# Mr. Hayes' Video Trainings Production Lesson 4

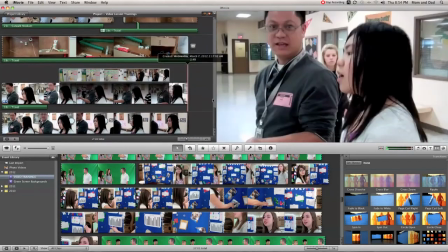1511s
But what I want to basically do is probably wrap up this science fair video. It's only 2 minutes and 58 seconds.
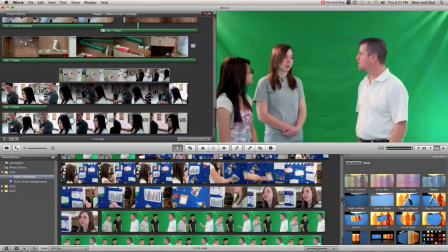1518s
It's not that long, but my anticipation in this video from the start was to go ahead and get the actual news footage that ended up on the news.
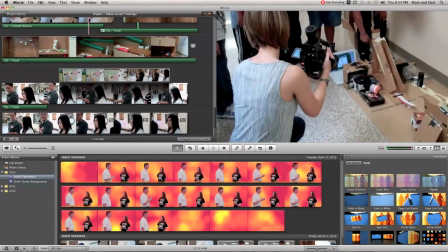1525s
And I believe we have that up here. So I'm going to go File, Import Movies.
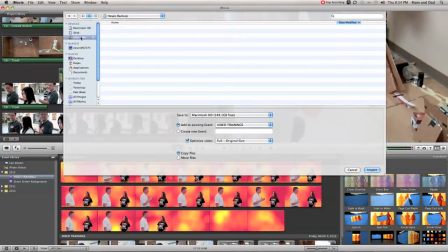1531s
I'm going back to my backup drive again. And I'm going to go to Video Clips for Training. And I'm going to go into Final News Clip from KVII. This was actually downloaded off YouTube. It's what the newscast ran that night after our science fair.
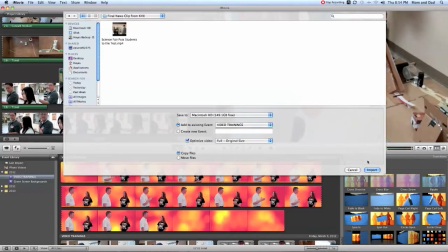1550s
And I'm going to go ahead and import it. And so import. And
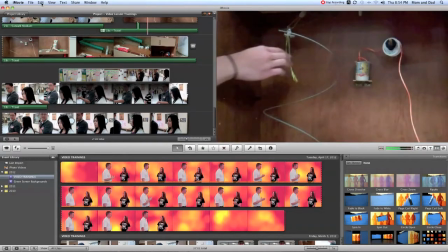1558s
somewhere I imported more than I wanted to. Let me go File, Import again.
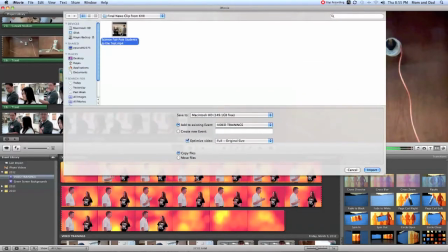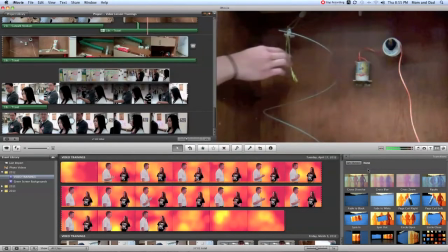1570s
I'm not too sure why it did that. I may do it again. Nope. Okay, it's importing right now. It's not a very long clip, so it's going to take less than a minute. Sometimes it has a processing time too, as it's starting to get it embedded into the portion that we're going to be using down here.
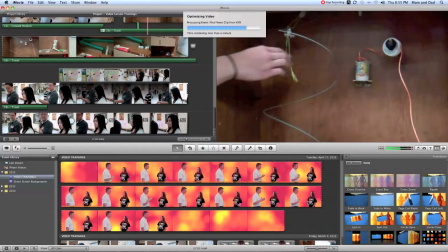1587s
And so I'm going to probably pause the video here for a second, and then we'll come back. Actually, it's going to take less time than I needed it to, so we're good to go. So here in just a second, it's going to show up here at the bottom.
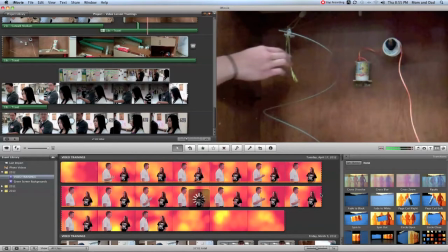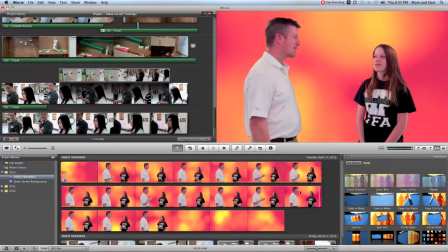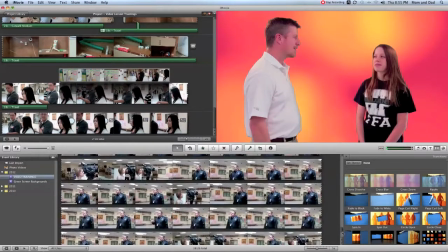1615s
Okay, so I'm going to scroll down and try to find that clip.
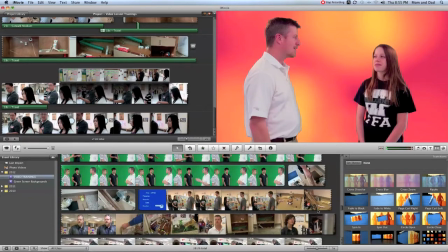1623s
Okay, right here.
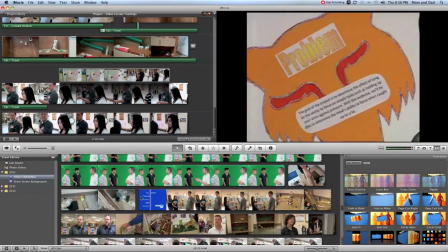1627s From Pinocchio's arm, we tested the ability to detect a lie
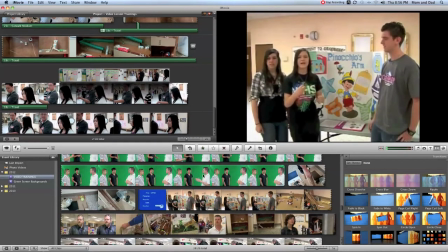1632s by applying pressure to the arms when someone is telling the.
Okay, so I'm going to go ahead and grab it. And come down here and drop it to the end.
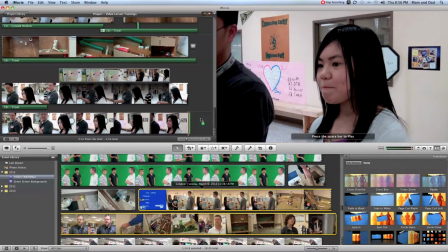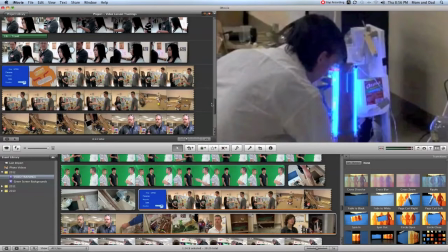1654s
And basically, I'm letting the news channel that put this together kind of end our program. And so what I want to do is allude to that. So what I want to do is actually drop in a black background between these scenes.
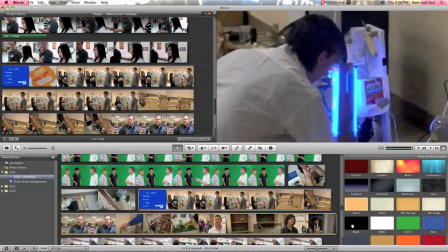1665s
So I'm going to come down here and grab this black area here, drop it there.
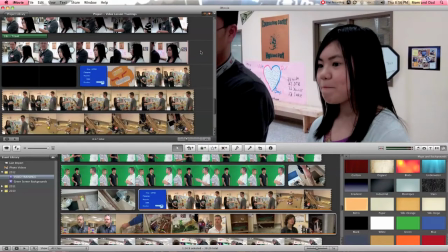1670s
And so I want the previous video to fade into black.
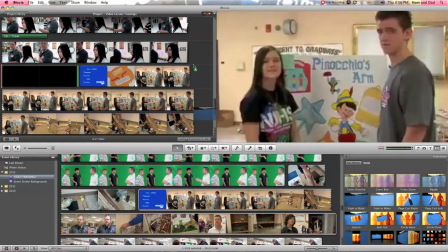1674s
So I'm going to use a transition and use this fade to black and drop it right here before the black portion comes in.
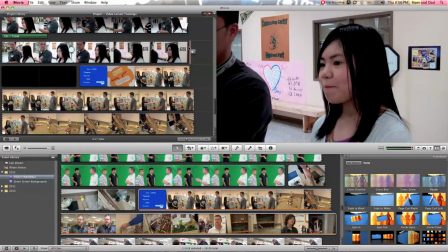1680s
That'll actually give it a natural fall into the video.
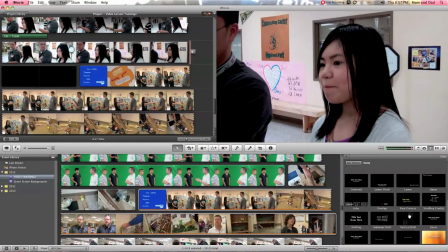1685s
And the reason I want that black screen is I actually want to draw some text in here, and I want to give credit to the news station that came out and talked to us,
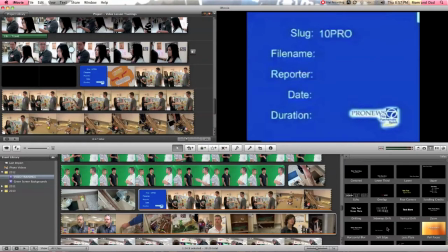1693s
and so it was KVII. And so what I want to do is find an appropriate way to transition that. So what I'm going to do is grab this and drop it right here
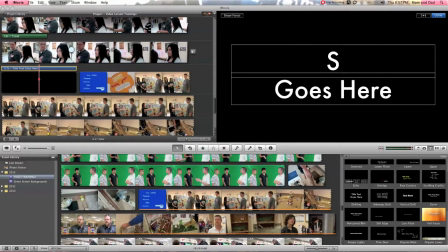1709s
and say Science Fair 2012,
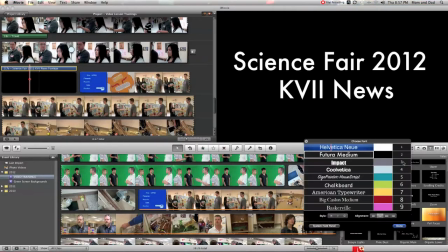1718s
KVII, news footage. Drop the size. You could also change the color if you wanted to. I'm pretty satisfied with white on black, so I'm going to keep that. You can also change the font here, so you can do all sorts of things.
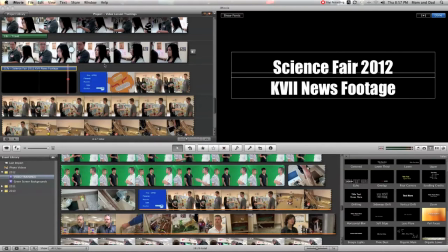1732s
I always like impact, it's more bold. Say done, and then let's watch and see how it's looking.
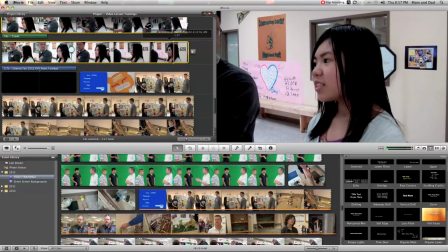1740s Certain time of the day.
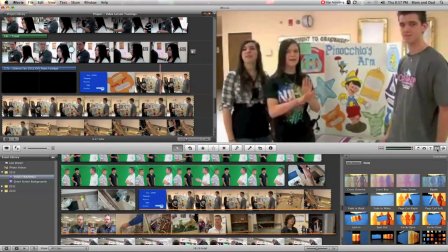1746s From Pinocchio's arm.
Okay, I also want to do a transition into it. So I'm going to come back here and let's do a cross dissolve.
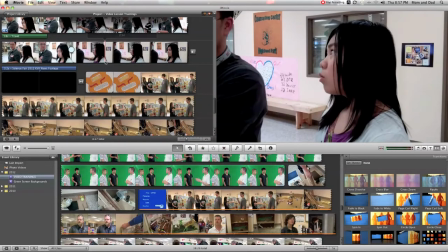1755s
Also want to bring some music back in a little bit as we come into that portion.